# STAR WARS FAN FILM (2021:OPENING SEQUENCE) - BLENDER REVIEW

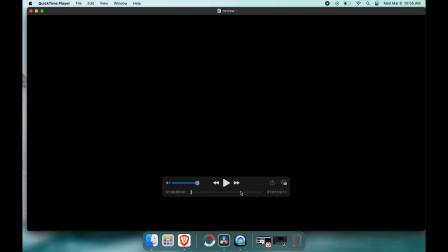Okay, cool. All right, so let's jump right on into this. So obviously the audio is terrible. I wanted to keep it somewhat not so boring. So, okay, so we open up. We have the Star Wars fan film, just regular text element in DaVinci Resolve.
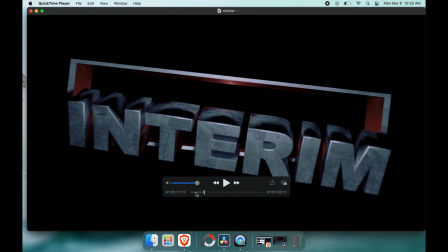That's where I rendered this. And then we pull forward. Then we have the logo reveal. I thought I rendered this in Fusion, but I actually did this in Blender.
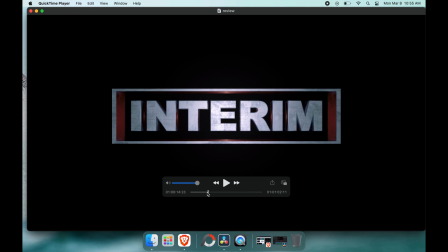So I guess all this was Blender rendered in Blender. And then we pull forward, again, text element.
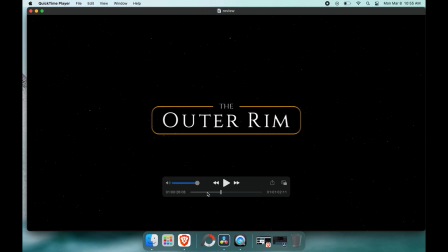And then we have the outer rim. So I had to put this in 3D space in Fusion in order to get the look that I wanted. Still didn't quite get it, just because if you zoom out,
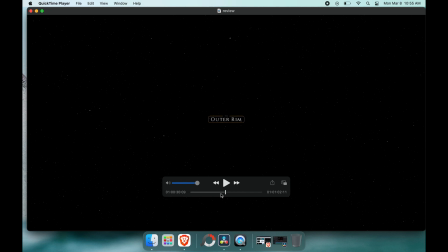you'll notice that the on a low resolution screen that the edges right there will start flickering, and it's kind of annoying. I was originally going to have some text come up in here. And then like every Star Wars movie, you have the logo or whatever, the title,
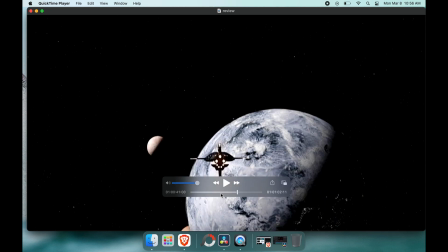text, and then it pans down and a spaceship flies. And then you get into it.
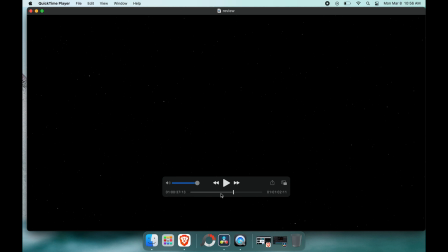And let's see here. So we pan down.
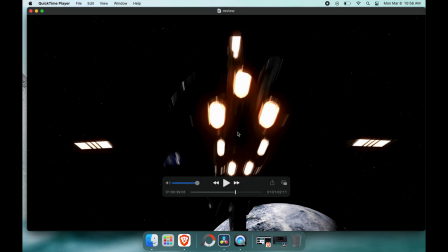This spaceship right here was, I believe it's called the Recusant, and I downloaded it on Sketchfab.
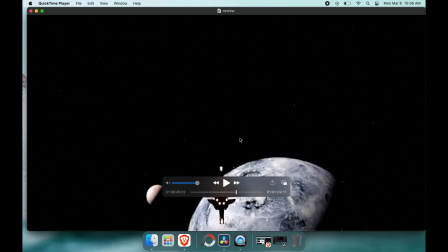And totally awesome. But I rendered these separately.
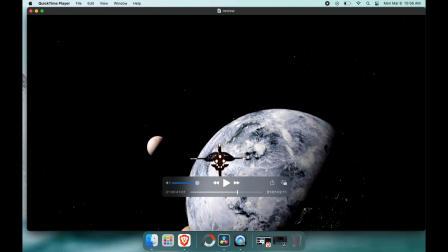So the shot right here of the planet, I learned how to make it on Blender Guru.
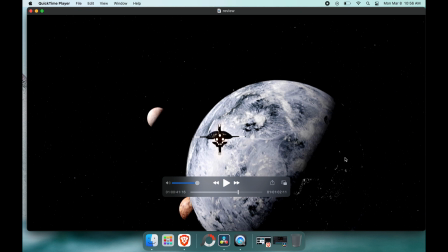Rendered in cycles, and then I had these light maps were from what's called NASA, and I just duplicated it, put it on itself, flipped it over just so it wasn't totally recognizable as the Earth planet.
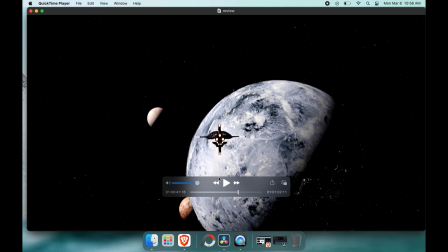And one thing to notice, recognize when you're rendering something with a spaceship, I initially had a lot of lens flares, but it looked like total garbage just because it's hard to do bright things on top of a bright planet.
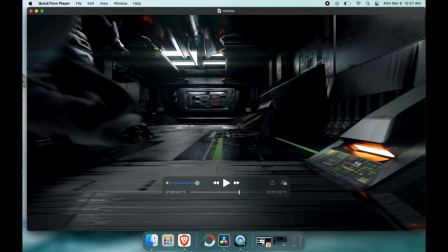And then, so right here, we have a hallway. What I did was I had this element right here, duplicated it, put it right here, and then combined these things, and, oh, crap. Looks like my dog is pooping on the carpet / in her diaper.
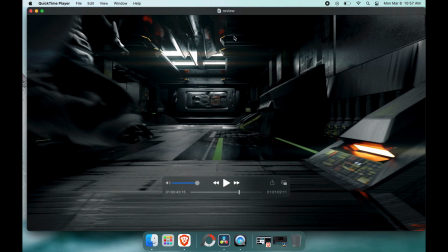So give me 2 seconds here, guys. Hey, nope. It's okay. There's no. Oh, dude. There's no one even there. Come on. Come on. Quit it. Nope.
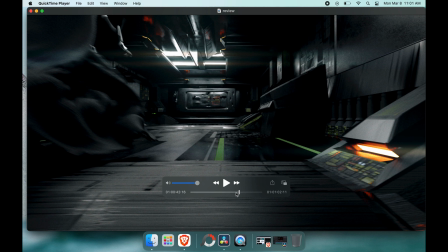Okay. No. Here, stop it. There's no one there. There's no one even there. So if you give wiener dogs, they'll bark at nothing. So sweet, though. So sweet. Okay, so now they're walking. He's walking.
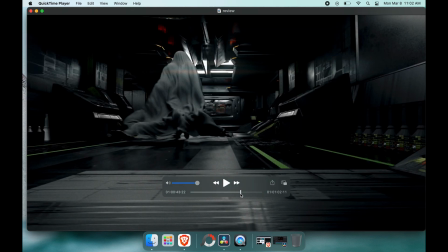And boom. Okay, so if you notice, there's no holes in his cloak right here.
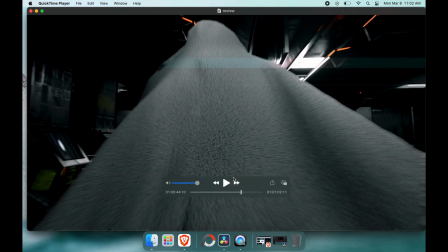We zoom forward. No, Ellie, no. And then no holes right here.
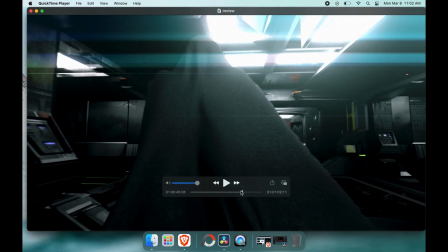But then if we move forward, keep going.
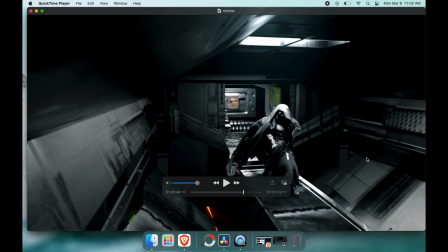So if you do a good job on the subject, it's really, you can really like half-ass the edges right here. And it still have people, it still look pretty believable. As long as you got your subject good.
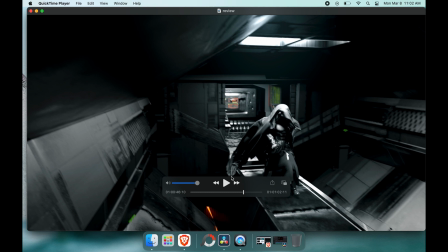Now, I'm not even saying that I have my subject good, but he's somewhat decent compared to the rest of it. If you look right here, we have these mesh, these metal mesh things. Like, this thing's not even lined up right. And then something to point out right here real quick. His, like, skirt, tunic, whatever thing, is, like, shiny.
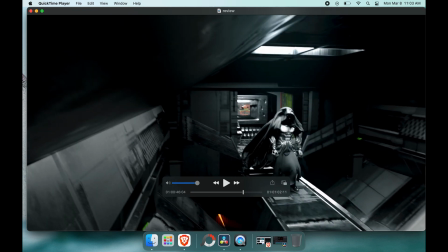It's, like, plastic. And if you look at his hand, it's like, what on earth? So what I did was I uploaded him to
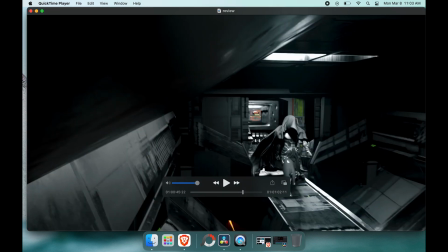right, we have a little puppy dachshund, cute to see. And if okay, so just some funny things to point out on here.